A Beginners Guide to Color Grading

Hey, what's up? Will Dano here. One of the episodes I made recently showcased the setup that I use to record these tutorials, but in this video,
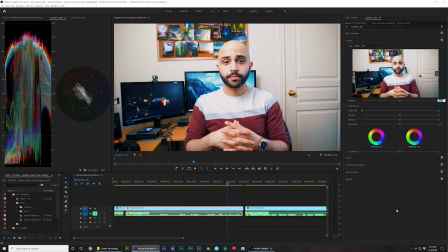(0:07)
I'm gonna continue the trend and show you my color correction process in Premiere for these tutorials. I use Adobe Premiere, but the techniques we're gonna cover today should apply the same to all other editing programs. So even if some of the settings may be named slightly differently, they'll most likely do the exact same thing. Now, before we go into Premiere, there's a few things that you can do while shooting to make sure that you get a much better color grade later when you're color grading. For example, one of the things that might be helpful would be to shoot in a higher bit rate. So if your camera allows to shoot, say 10-bit instead of 8-bit, that means that your color grade will look a lot better if you shoot 10-bit than it would if you shoot 8-bit. What I'm using right now is a Panasonic GH5. I'm shooting in 10-bit 422 internally, and I'm doing that at 4K. But even if you don't have a GH5, just make sure that you record at the highest resolution and bit rate possible so that you can have a lot of flexibility when you're in post. Regardless of what bit rate you're shooting in, you should also be exposing your footage properly. If you're overexposed or underexposed, there's not going to be a way to recover that information later when you're grading. So make sure that you're exposing properly on your camera so that later when you're editing, you're doing the least amount of work necessary. Exposing well depends on the camera you have and the tools that it comes with. So for example, if you're using a waveform, personally, I like that the most, making sure that most of your color information is somewhere in the middle. That gives you the most amount of flexibility for grading. If you don't have a waveform, you could use a histogram, or you can even just rely on the exposure meter, and that usually gets it in the right spot. You can also use zebras, false color, whatever your camera can offer to make sure that you're exposed. All right, without further ado, let's go inside of Premiere and I'll show you how I color correct these videos. Okay, so here I am in Premiere Pro.
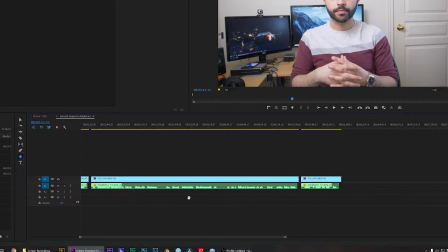(1:50)
This is my synced project. So these are all the videos that I have synced to my audio.
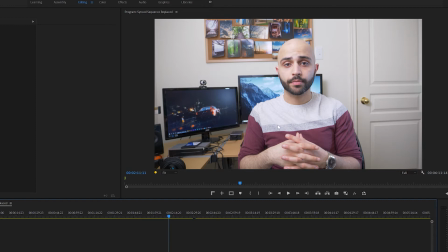(1:55)
As you can see, it looks a little bit flat, but it's not too flat. I shot in a color profile that's not fully standard, but it's not log. On the GH5, it's called Cine D. And I believe on Sony cameras, there's Cine 4 and Cine 2.
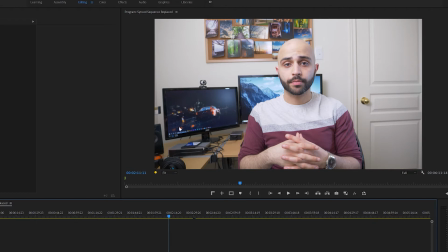(2:10)
So I shot it in a picture profile like that so that I don't need to grade that much, but it still gives me a bit of room for flexibility.
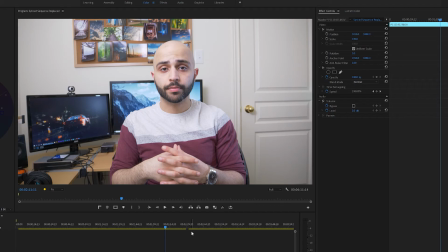(2:19)
So I'm just going to go to the color tab and I'm gonna get started. So first, what I like to do is I like to add a LUT.
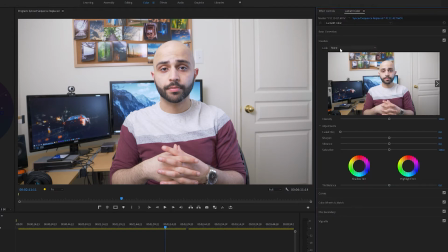(2:26)
So I go in my creative tab into the lookup tables and I add my preferred LUT.
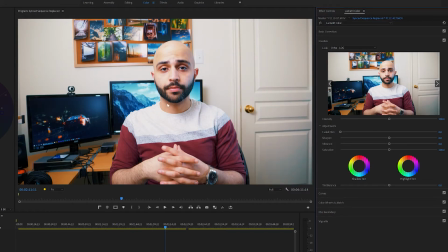(2:31)
You can obviously add whatever LUT you want. You can find free ones online or paid ones.
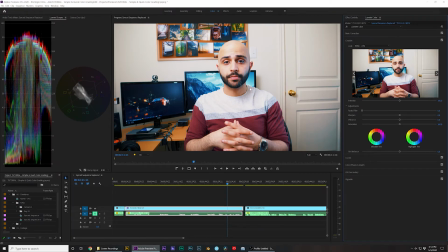(2:37)
However, regardless of where you get your LUTs from, usually they're way too strong. They just add too much vibrance to the image. So what I like to do is decrease the intensity to something around 60 or 70, depending on the video.
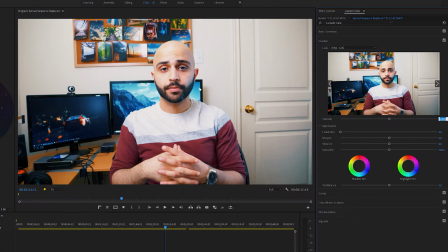(2:50)
Sometimes I only need to add in about 20%, but in this case, I think it looks best at around 75%. Now we're already mostly there.
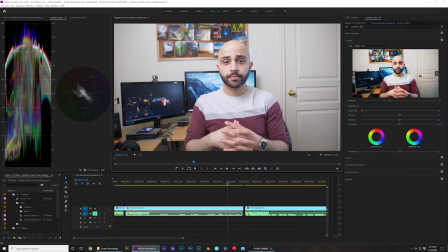(3:00)
This is one of the great things about shooting with proper lighting, is it gives you the ability to only with a few clicks make it look pretty decent.
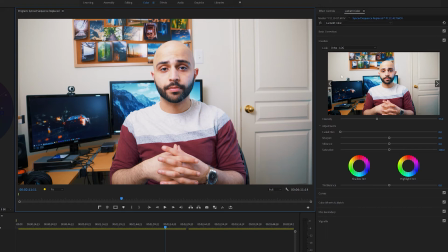(3:08)
So right now with a LUT added at 75%, I'm gonna go into my basic corrections and do some more changes.
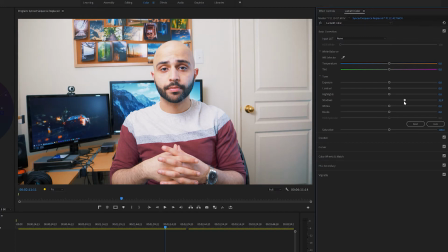(3:16)
I like to increase a little bit of the shadows, just a tad, so that I see more of my face, maybe 25. So if I show you the difference here, if I turn it back to zero, that's zero and that's 25. So it just kind of brings up the details in my face.
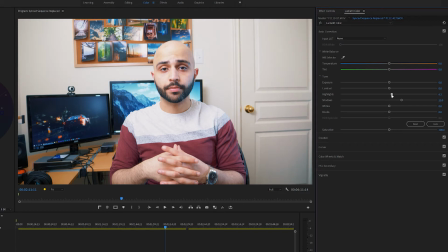(3:33)
I'll also increase the highlights a little bit just to give it some extra brightness and add in some overall contrast.
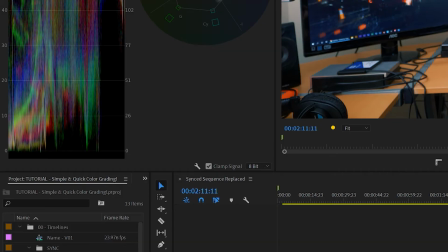(3:41)
Now the blacks are a little bit too crushed for me. Usually I like to bring this up by maybe 1 or 2 pixels.
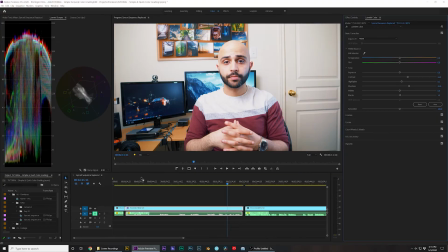(3:47)
Let's do 1.5. And that's right where I like them.
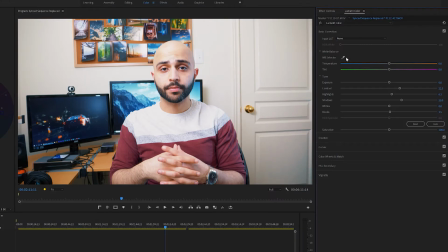(3:51)
And also sometimes it helps just to get the white balance selector and just put it right on the wall since it's white. And usually that gives me a little bit of a correction, but it's not really a big deal because I white balance the shot properly in the camera anyway, so I don't have to play around with the temperature and tint too much.